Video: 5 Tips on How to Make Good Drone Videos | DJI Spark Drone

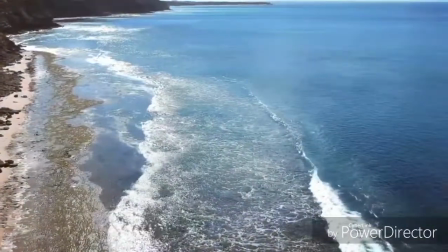[0:00]
Hello everybody, my name is Cinnamon Jones and today I'll be teaching you 3 tips about how to fly smoothly.
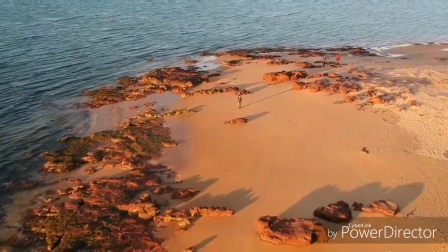[0:11]
Tip 1. Always use little yaw.
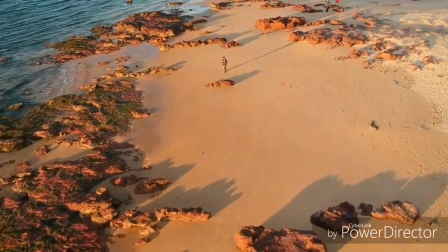[0:15]
Don't make jerky movements. Use more camera tilt and use more roll to create drama.
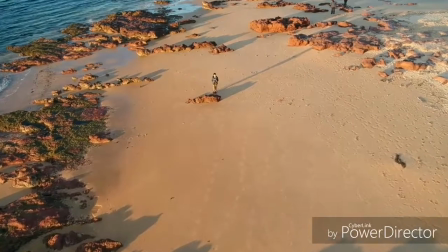[0:24]
Here we can see a good clip of mine where you can see there's very little yaw.
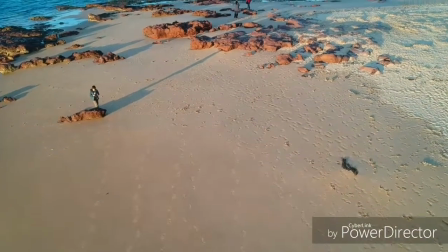[0:30]
It's using mostly yaw or roll and tilt and camera angle to create drama.
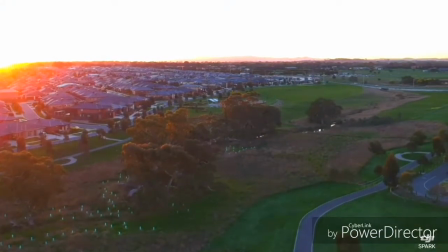[0:40]
Here we can see a bad video of mine.
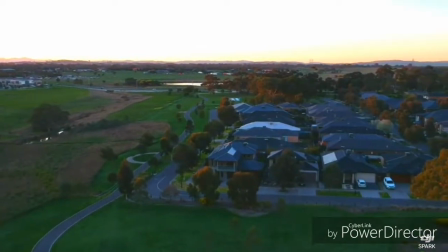[0:43]
Here we can see a lot of yaw, very little yaw, roll and tilt.
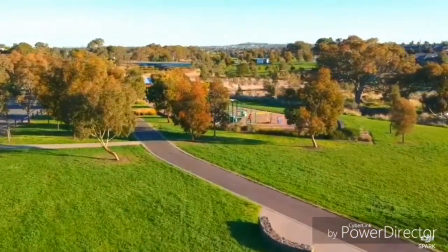[0:50]
I actually had to edit this quite a lot to make it look remotely good.
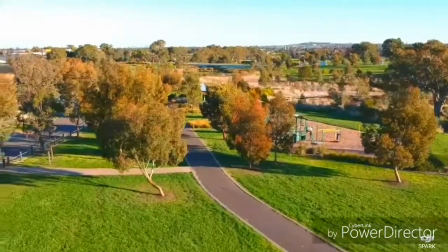[0:54]
And even then, here we have a unexpected turn. I don't see a reason for that.
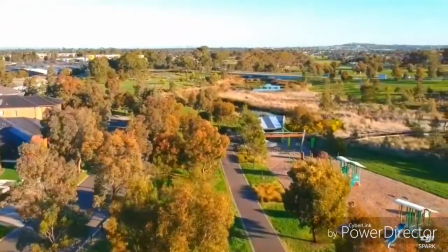[0:59]
And it's just very messy and it looks very fast and all of that.
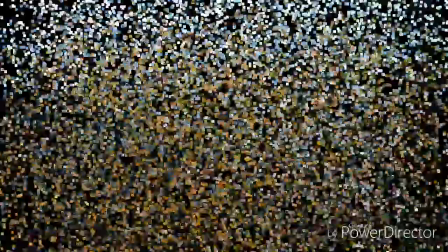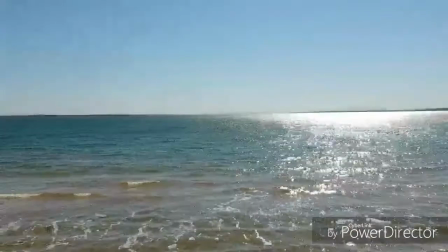[1:12]
Alright, so this one is pretty obvious, but take your time.
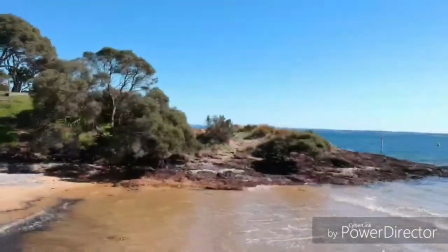[1:16]
I see so many videos that are very rushed and it looks so bad.
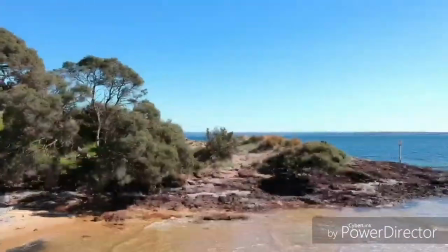[1:21]
Here's a rushed one. This was mainly raw footage, but some pieces are edited.
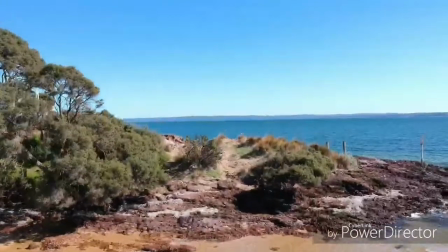[1:28]
As we can see, it's very rushed and it's not following all the tips I just said.
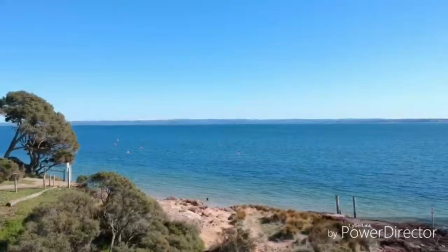[1:34]
And I actually almost ran into a tree,
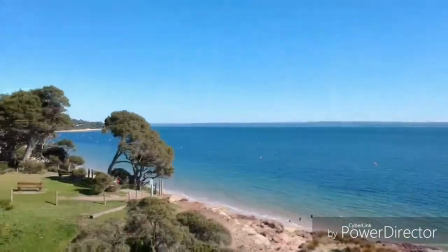[1:38]
and because I didn't take my time to plan out the area.
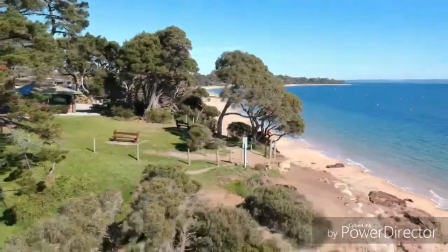[1:44]
And that's going to lead quite a lot into a little area of this. Plan your area.
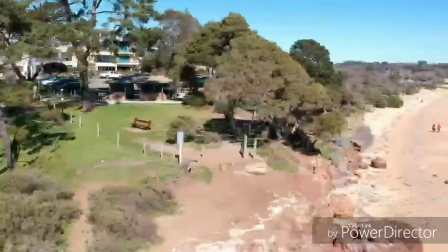[1:51]
Make a shot list. Look at where your shot's going to be. Look out for trees, power lines.
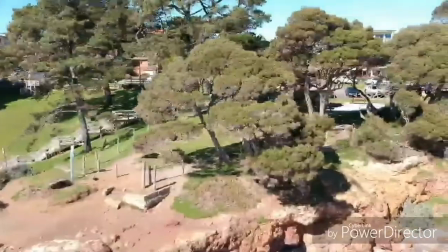[1:59]
Always make sure you spend at least a battery looking around where you're going to fly and look at where the interesting spots are,
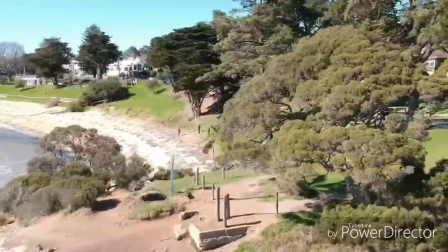[2:08]
where you might have to avoid or dodge some objects, where you might have to turn it into sport mode.
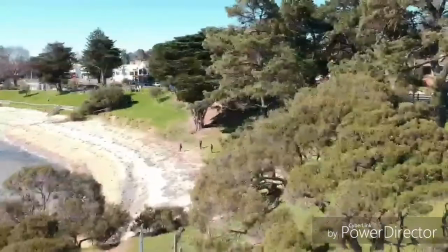[2:14]
It's just that extra second of repairing.
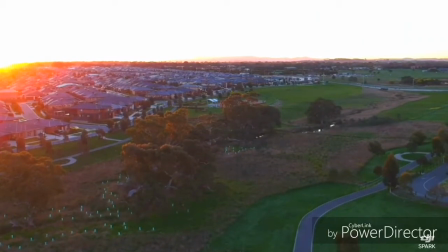[2:21]
Alright, so here's a bonus one.
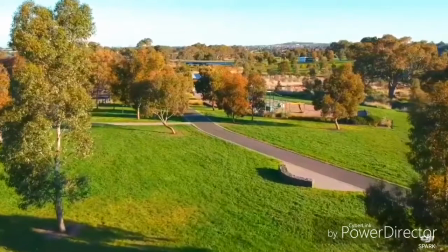[2:23]
Here we can go back to this old footage that I just showed you a couple tips ago, and here is of course, the bad
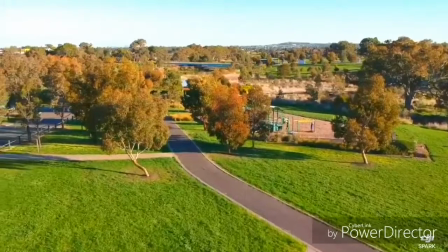[2:32]
roll and the tilt and a lot of yaw and very little camera movement.
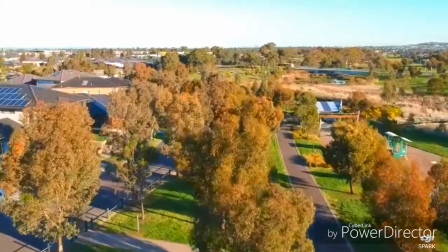[2:37]
But another thing that makes it not interesting is it doesn't have a subject.
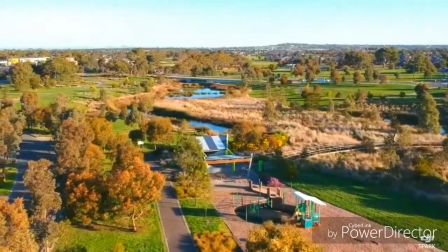[2:44]
All drone footage should have a subject, whether that be cars, people,
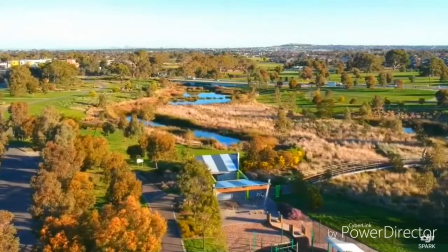[2:50]
rivers, trains, anything.
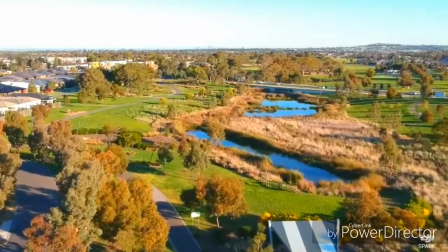[2:53]
If it's moving, if it's interesting, as long as it's interesting or it's moving enough to create interest.
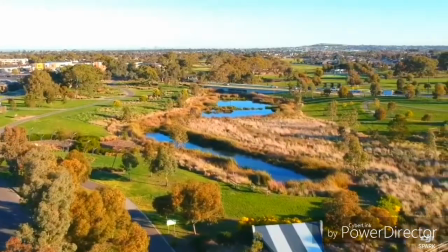[3:01]
If your footage doesn't have a subject, no one's gonna come in and watch it.
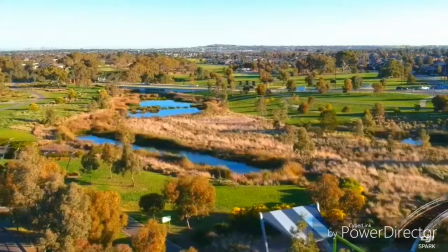[3:08]
And here, even with this YouTube video, if this doesn't have a subject, no one's gonna come and watch it.
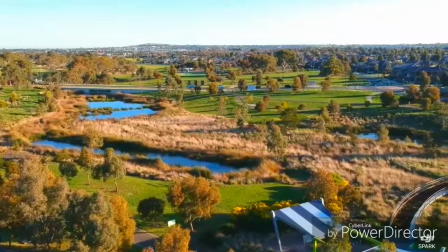[3:15]
It's exactly the same with drone footage.
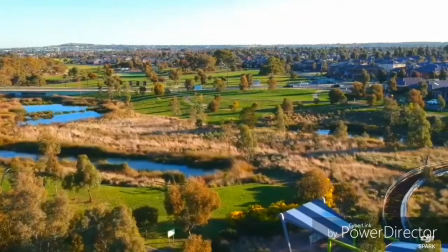[3:19]
If this was shot on the DJI Spark, which arguably is quite old, and it's got some very old technology,
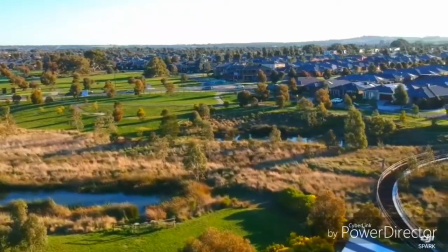[3:27]
a 2-axis gimbal, 1080p, but really, you can still make some very good shots that can outweigh the Mavic.
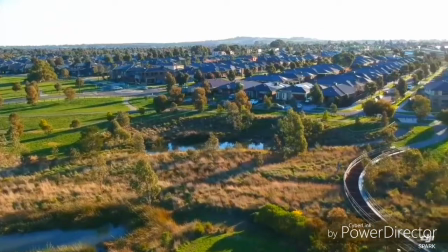[3:35]
Remember, the equipment doesn't always matter, it's how you fly it and how you get the footage.
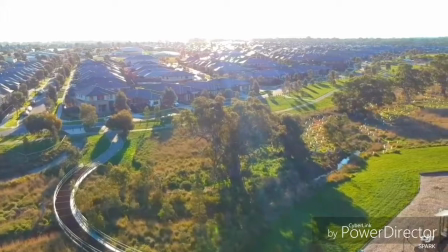[3:45]
Continuing on with this tip, I know it's a long one, but anyway, make sure that you're not always moving.
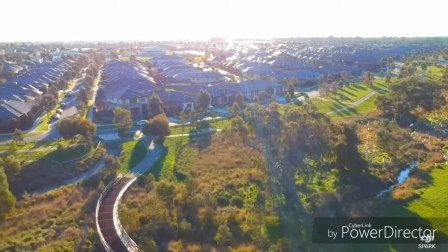[3:54]
You need to
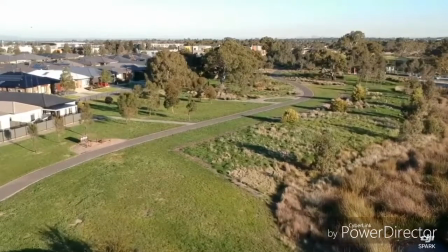[3:58]
have some still shots. Here, I have all moving.
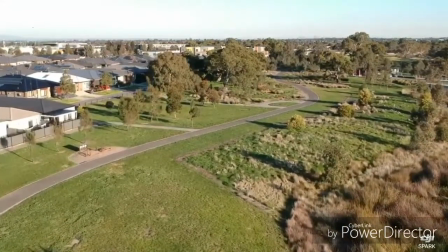[4:03]
There's no stills.